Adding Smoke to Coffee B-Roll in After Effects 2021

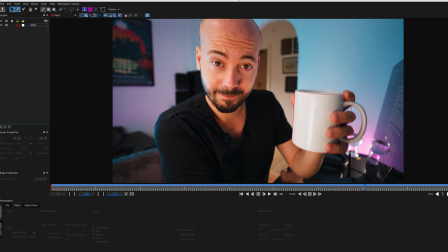[8:08]
When you're happy with your track just hit save and you can just close this window down now I'm just gonna go down here and duplicate this clip
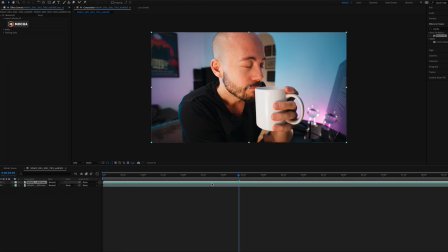[8:16]
I'm also going to add a null object then click on your top clip in the now click on the top clip on your timeline expand these two
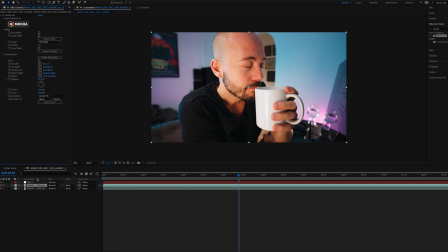[8:32]
so on the top clip we want to create a mask for the track that we created. So we're gonna hit this button create After Effects masks and as you can see After Effects create a mask with key frames along the track that we created.
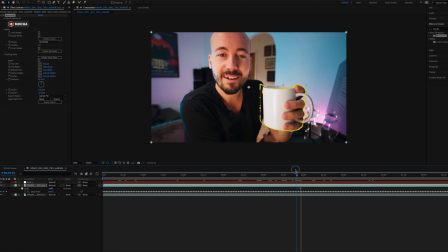[8:52]
It's not a perfect track as we can see but that's my fault for rushing this tutorial. Blame me not the software. Then we're gonna go back to the effects controls window and hit create track data. It's gonna ask us which layer we want and in this case we only have the mug and this is why it's nice to rename layers when you're working as well so you know what
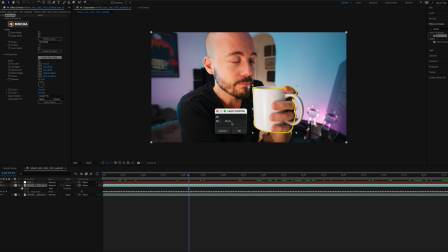[9:11]
you want to choose when this window pops up so so it's gonna be the layer with the cog in it that is selected so in this case it's the mug we're gonna hit okay and as you can see it created all these keyframes
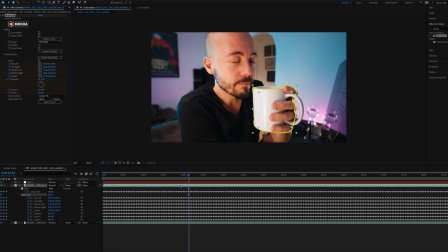[9:28]
as you can see created all this keyframe data that we now can use so what we're gonna do is we're going to go down here to export options we're going to change this to transform and we're going to choose our null object as the source to export this to and we're going to apply
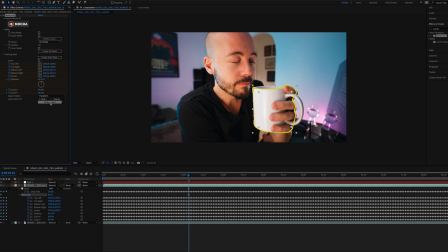[9:44]
hit apply export and as you can see in
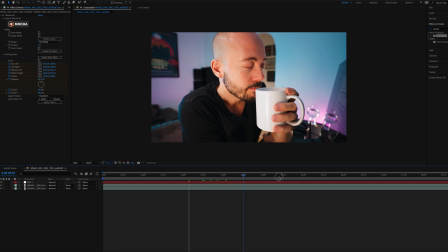[9:49]
the window here our null object is now following this mug
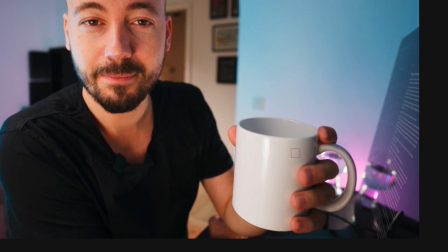[9:55]
wherever it goes hopefully well enough for us to
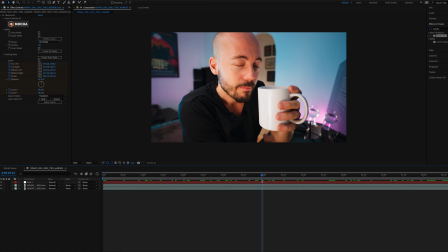[10:01]
add the smoke on there so now i'm going to add the smoke into our timeline. I'm just gonna drag this in here underneath the mug clip. I'm just gonna line this up so it looks all right.
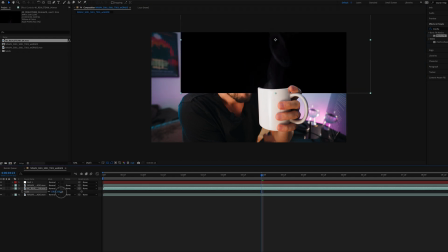[10:15]
You know, scale it, rotate it, whatever you have to do. Something like this. I'm also going to add a tint effect to this smoke layer.
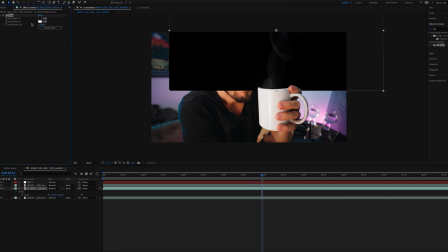[10:30]
And that's because I want to make sure that the brightest parts of the smoke effect this case being the smoke, have the same sort of tone as the whites in our footage.
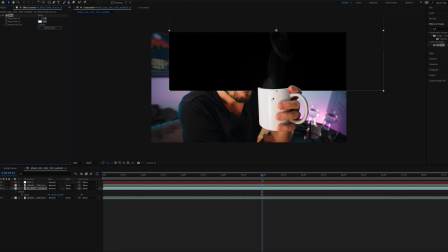[10:43]
So I'm just gonna hit this and I'm just gonna use the mug as a reference because that's the whitest thing we have in this in this photo.
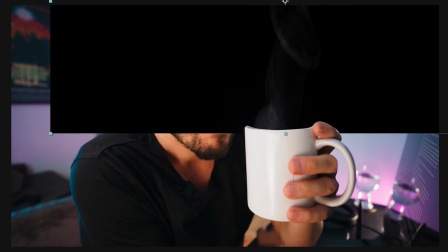[10:51]
And as you can see before my footage was kind of more bluish so this is gonna suit the scene a lot better.
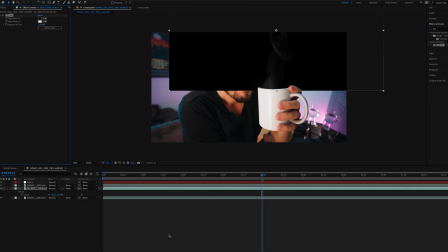[10:58]
Then I'm going to go down here and I'm gonna change the blend mode to scream
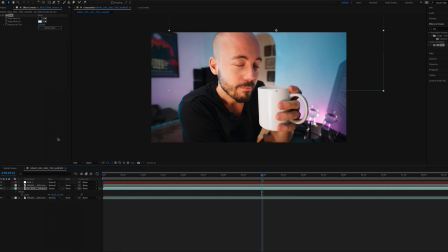[11:02]
and as you can see that already looks pretty good and now what we want to do is we parent this smoke layer to our null object so our smoke layer is gonna do whatever our null object is gonna do so it's gonna follow that around and move in the same way I'm gonna run into this quickly so we can have a look at what we got I
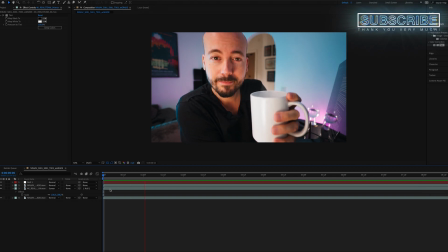[11:27]
checked that out that's not bad that's not bad at all I think that looks really good as you can see there's some places
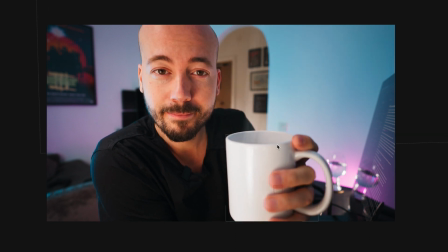[11:32]
where the edge from our track is a bit hard so what we're gonna do is gonna go to this mask and
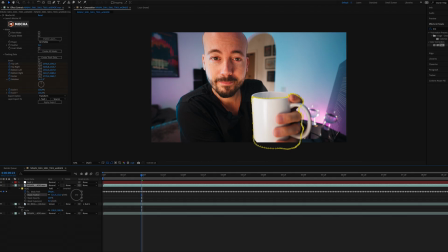[11:40]
we're just gonna increase the feather make that edge a little bit more realistic so it sort of just fades in instead. You can also see that we have this edge right here from our smoke footage so I'm just gonna go in here somewhere and I'm just gonna create a new mask on top of this smoke layer something like this and